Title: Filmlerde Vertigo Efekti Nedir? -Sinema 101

Merhaba sevgili El Plan takipçileri, yepyeni yeni bir Sinema 101 bölümüne hoş geldiniz. Nasıl olmuş? Arka taraflar yeni yeni. Bugünkü Sinema 101 bölümümüzde Hitchcock tarafından ilk kez kullanılan ve günümüzde dahi pek çok filmde halen daha etkin biçimde kullanılan Vertigo efektinden bahsedeceğiz. Vertigo. Vertigo efekti nedir? Vertigo efekti ilk kez Hitchcock'un Vertigo filminde kullanıldı. Vertigo efekti ön planda duran,
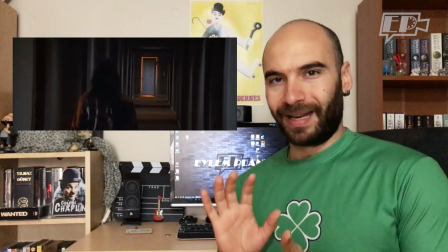ya bu genelde karakterimiz oluyor ama karakter veya nesne az çok aynı
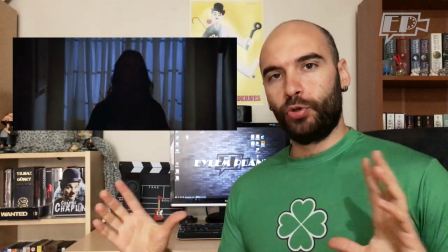boyutta dururken arka planın büyümesi veya küçülmesi efektidir.
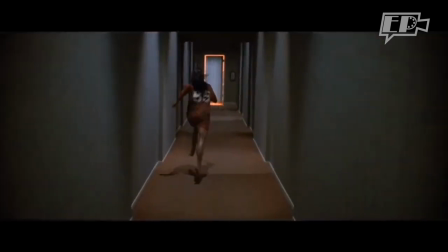Yani ön planda duran karakter sabit dururken bir anda arkasının genişlemesi veya daralması.
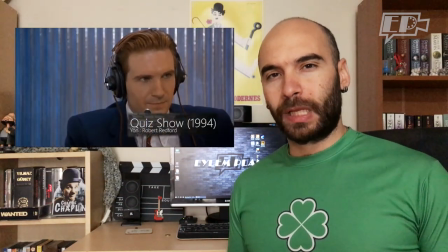Bu pek çok farklı filmde farklı amaçlar için kullanılan çok etkili bir teknik, yöntem.
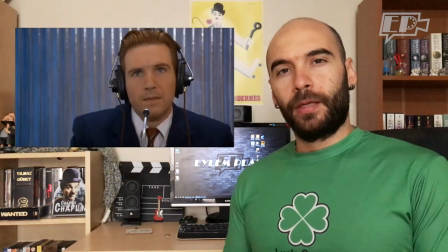Burada da bazı örnekleri izliyorsunuz. Peki bu etkiyi nasıl elde ediyoruz?
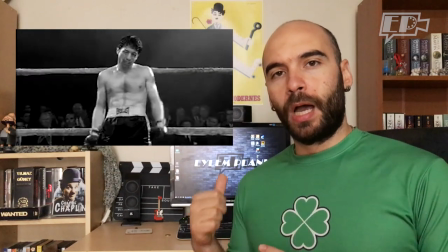Yani sahnenin önünde duran nesneler aynı boyutta dururken arka taraftaki nesneler nasıl büyüyüp küçülebiliyor?
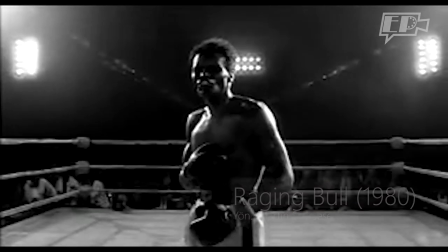Buna zoom in, dolly out, dolly out, zoom in aynı şey oldu. Pek çok adı var, onun üzerinde adı var. Kamera geri ya da ileri giderken, yani örneğin kameramız nesnelerden uzaklaşırken bir saniye büyüdürsek,
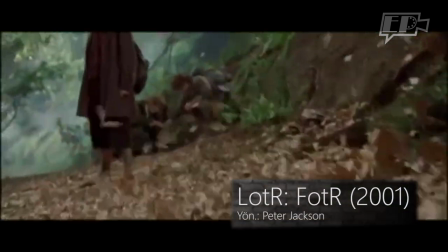yani zoom in yaparsak ön plandaki nesneyi aynı boyutta tutacak şekilde bu iki hareketin hızlarını tutturursak arka planımızdaki bu değişimi görebiliyoruz.
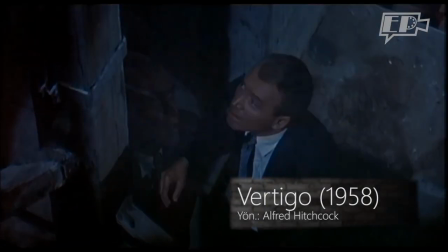Yani fiziksel olarak nesneden uzaklaşırken mekanik olarak nesneye yaklaşırsak bu etkiyi elde edebiliyoruz.
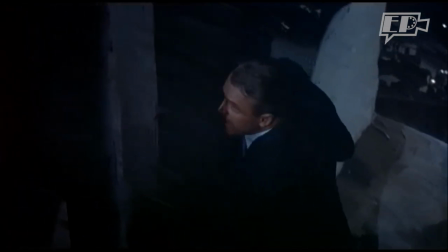Tam tersi de geçerli. Peki bu teknik neden işe yarıyor?
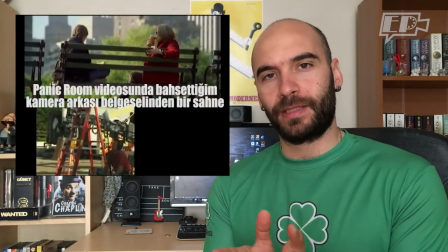Kamera aslında o an yönetmen bizim neyi görmemizi istiyorsa bize onu gösterir ve gözümüz yerine geçer.
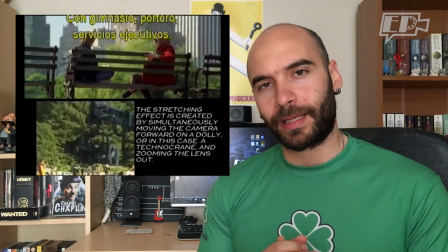Dolayısıyla kameranın her zaman bizim görebildiğimiz hareketleri yapması insanın algılaması için daha kolaydır.
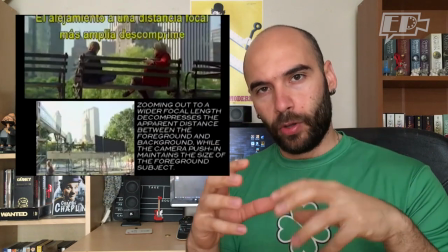Bizim gözlerimiz doğal olarak görüntüyü büyütemediği için örneğin bir plan içinde büyütme yapılması insana doğal gelmez.
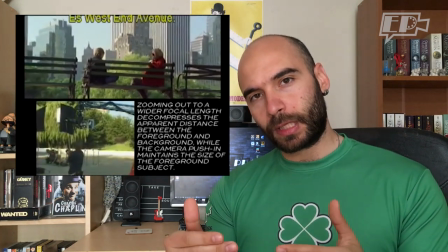Aynı şekilde biz geri geri gidebiliriz, bir nesneden uzaklaşabiliriz ama aynı zamanda o nesneye büyütme yapamayız.
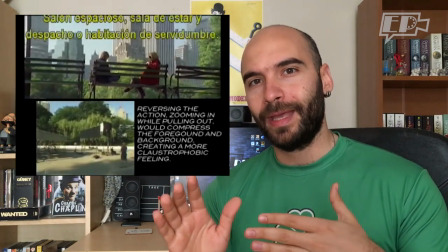O nedenle bu hareketi kendi gözlerimizle gördüğümüz zaman bir şeylerin yolunda gitmediği hissi bize de geçer.
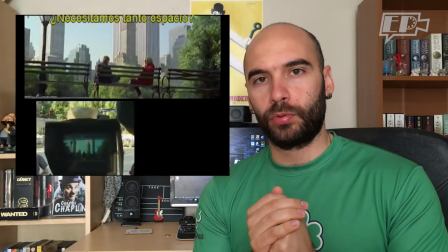Dolayısıyla bu hareket kendi gözümüzün doğal şekilde yapamadığı bir hareket olduğu için bir şeylerin ters gittiği ya da bir şeylerin doğru olmadığı,
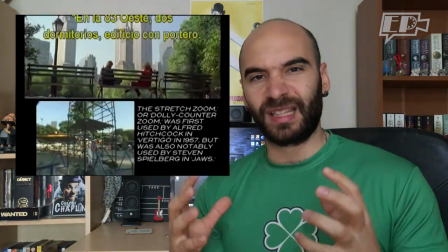bazı durumlarda ise ferahladığımız ya da rahatladığımız hissini bize geçirir. Yani hareket doğal gözümüzün yapamadığı bir hareket olduğu için o an sahnede yaşanan duyguyu hissetmemize katkı sağlar.
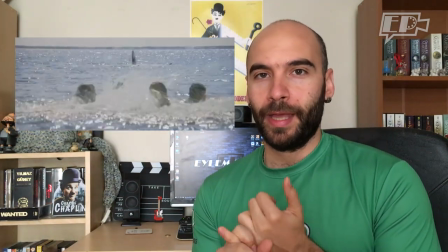Örneğin Jaws filminde plajı kapatmama kararı alındıktan sonra bir anda köpek balıkları plajda insanları yemeye başlayınca,
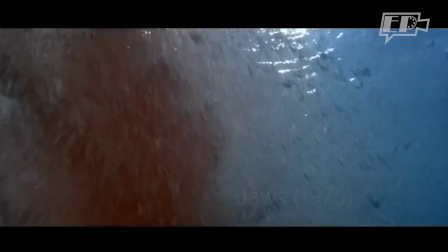bu arada köpek balıkları insanlara saldırmaz, ne kadar yanlış bir karar verdiğini fark eden karakterimizi bir anda Vertigo efektiyle yaşadığı hissi görebiliyoruz.
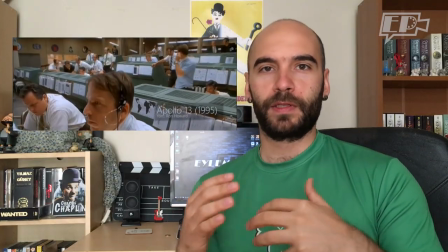Apollo 13 filminde bir şeylerin ters gittiğini, bir anda oksijensiz kalacaklarını fark ettiklerinde yaşadıkları his.
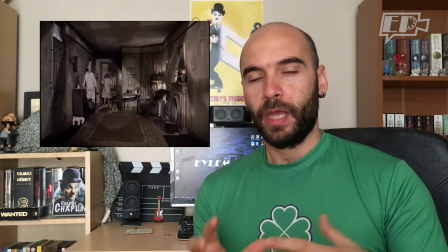Ya da örneğin Marnie filminde yine Hitchcock'un çok güzel bir kullanımı var. En başta geniş, ferah bir ev gibi görünürken bir anda
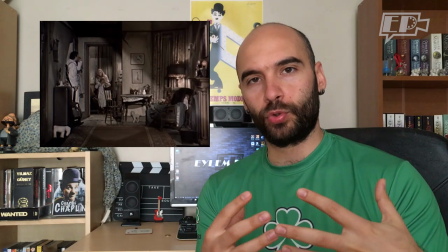tam ters Vertigo efekti yapılarak aslında ne kadar küçük ve tek odalı bir evde yaşadıklarını görebiliyoruz.
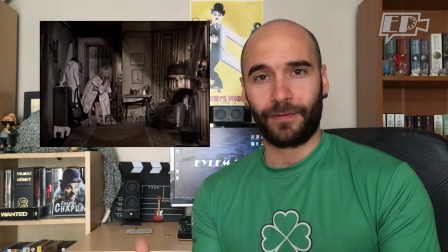Veya yine Hitchcock defalarca kullandı bu tekniği.
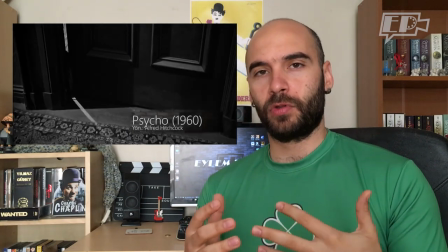Psycho filminde merdivenlerden yukarı çıkan karakterimizin önce çok da sıkıntılı olmayan bir ortamda arka
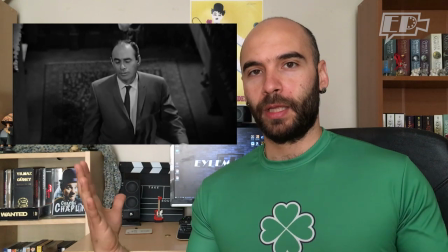planın genişlediğini görürken bir anda gelip bıçaklandıktan sonra nasıl dünyasının başına yıkıldığı etkisini de görebiliyoruz.
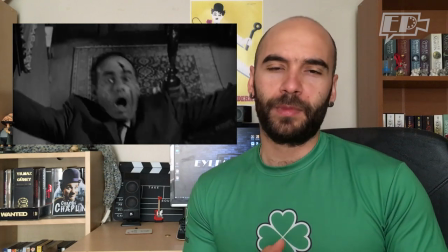Bunun gibi pek çok filmde de örnekleriyle karşılaşabilirsiniz. Karşılaştığınız örnekleri aşağıda paylaşmanızı istiyorum ki ben de bu örneklere bakabileyim. Bunun dışında fikir, öneri ve görüşlerinizi de bekliyorum. Belki bir sonraki video sizin fikrinizle ilgili olabilir. Videoyu beğendiyseniz, faydalı bulduysanız, size eğlenceli bir şeyler öğrettiyse paylaşmayı, arkadaşlarınıza bahsetmeyi, beğenmeyi ve en önemlisi kanalı takip etmeyi lütfen unutmayın.